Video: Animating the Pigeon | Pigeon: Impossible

first thing to do when you're animating a new character is to figure out what makes their movements unique. Now, I like to call this their motion language, and it's just a bunch of traits and rules that help you figure out how a character should move in each shot. Now, the great thing about doing this is that it makes the animation process a lot easier because you're not reinventing the wheel each time. And it also helps make your characters a lot more consistent.
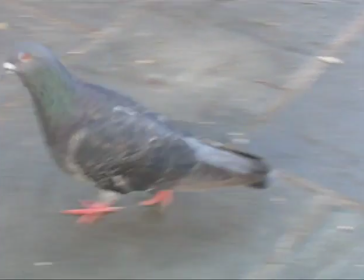For the pigeon, we noticed a bunch of little things like the way their toes curl and how their bodies tilt back and forth when they walk. But the biggest thing was that every motion starts with the head. Animators often call this the power center, and it has a really big effect on the character's personality.
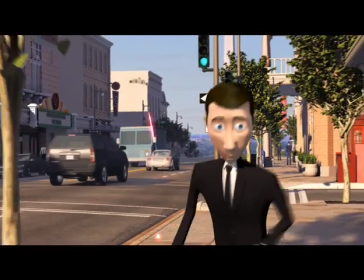For instance, nervous people tend to react with their head first, whereas confident people usually start with the hips. Now, you can really show a lot of stuff just by changing which part of the body drives the motion.
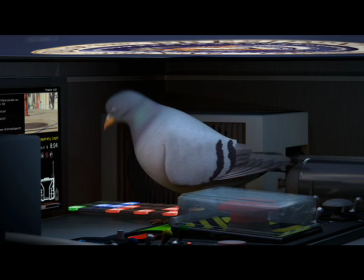So most of the time we played up the pigeon-y aspects by putting the power center in the head,
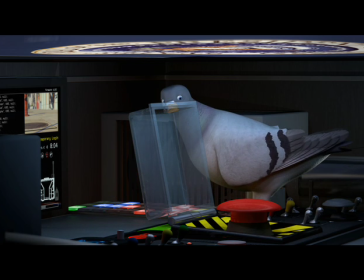but every once in a while we wanted the pigeon to feel really menacing, so just by moving the hips first,
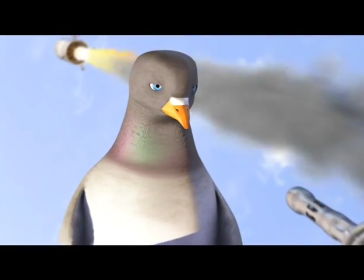suddenly he gets a lot more confident and powerful.
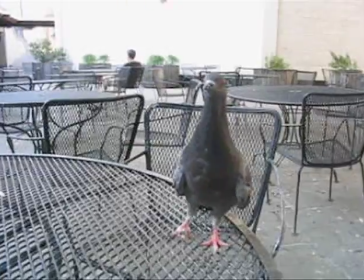The second thing is that because a pigeon's eyes are on opposite sides of his head, he doesn't actually have any depth perception.
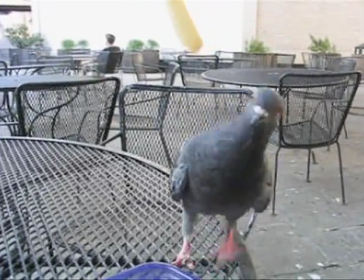So that's why they do this little head cock thing, because it creates a bit of parallax and they can tell how far away things are.
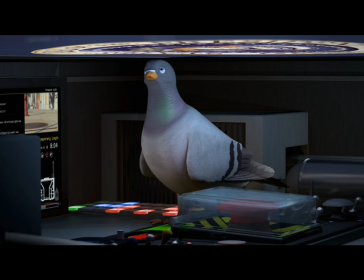Now, of course, one side effect is that it also makes the pigeon look a little bit dumb, so we decided to play it up when it's funny, but take it off when he needs to look smarter.
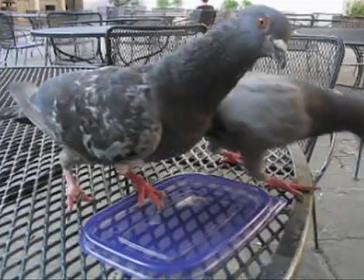And the last big one is that the head never moves smoothly. It jerks from one place to the next and stays almost perfectly still when it's in between moves.
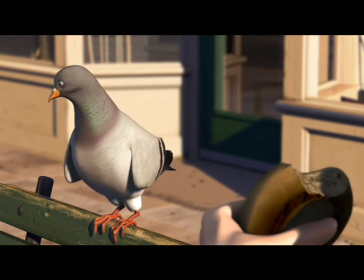There were a lot of other small things, but you get the point. It's all about creating some limitations that the animator can work within. Otherwise, it's too open-ended and things get inconsistent. So once we figured out this motion language from the things that pigeons actually do, we took a look at our toolkit and noticed that we had a lot of physical stuff in there, but nothing that helped convey emotion and personality. So we actually filled some of those gaps with dog characteristics.
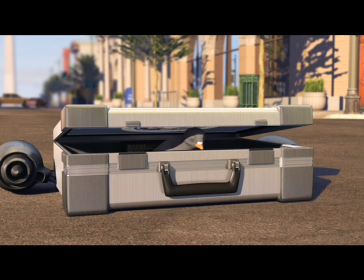Whenever we hit a wall and didn't know how the character should act, we'd figure out how a dog would do it, and that was a lot easier to imagine.
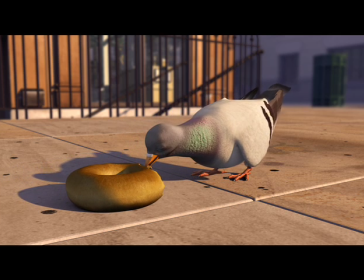And then, of course, you put the pigeon stuff back on top of that, and no one will ever make the connection, at least not consciously. Well, thanks for tuning in. Remember that you can subscribe to these podcasts, and I actually just added a section to the mailing list so you can get an email update every time a new podcast is released. And I would also like to thank FXPhD for sponsoring this episode. I finally got a chance over the weekend to look at some of the classes that the other professors are working on this term, and I really enjoyed the Python for Compositors and also John Flower's Indie Post-Production class. So be sure to check out FXPhD, and I will see you next week.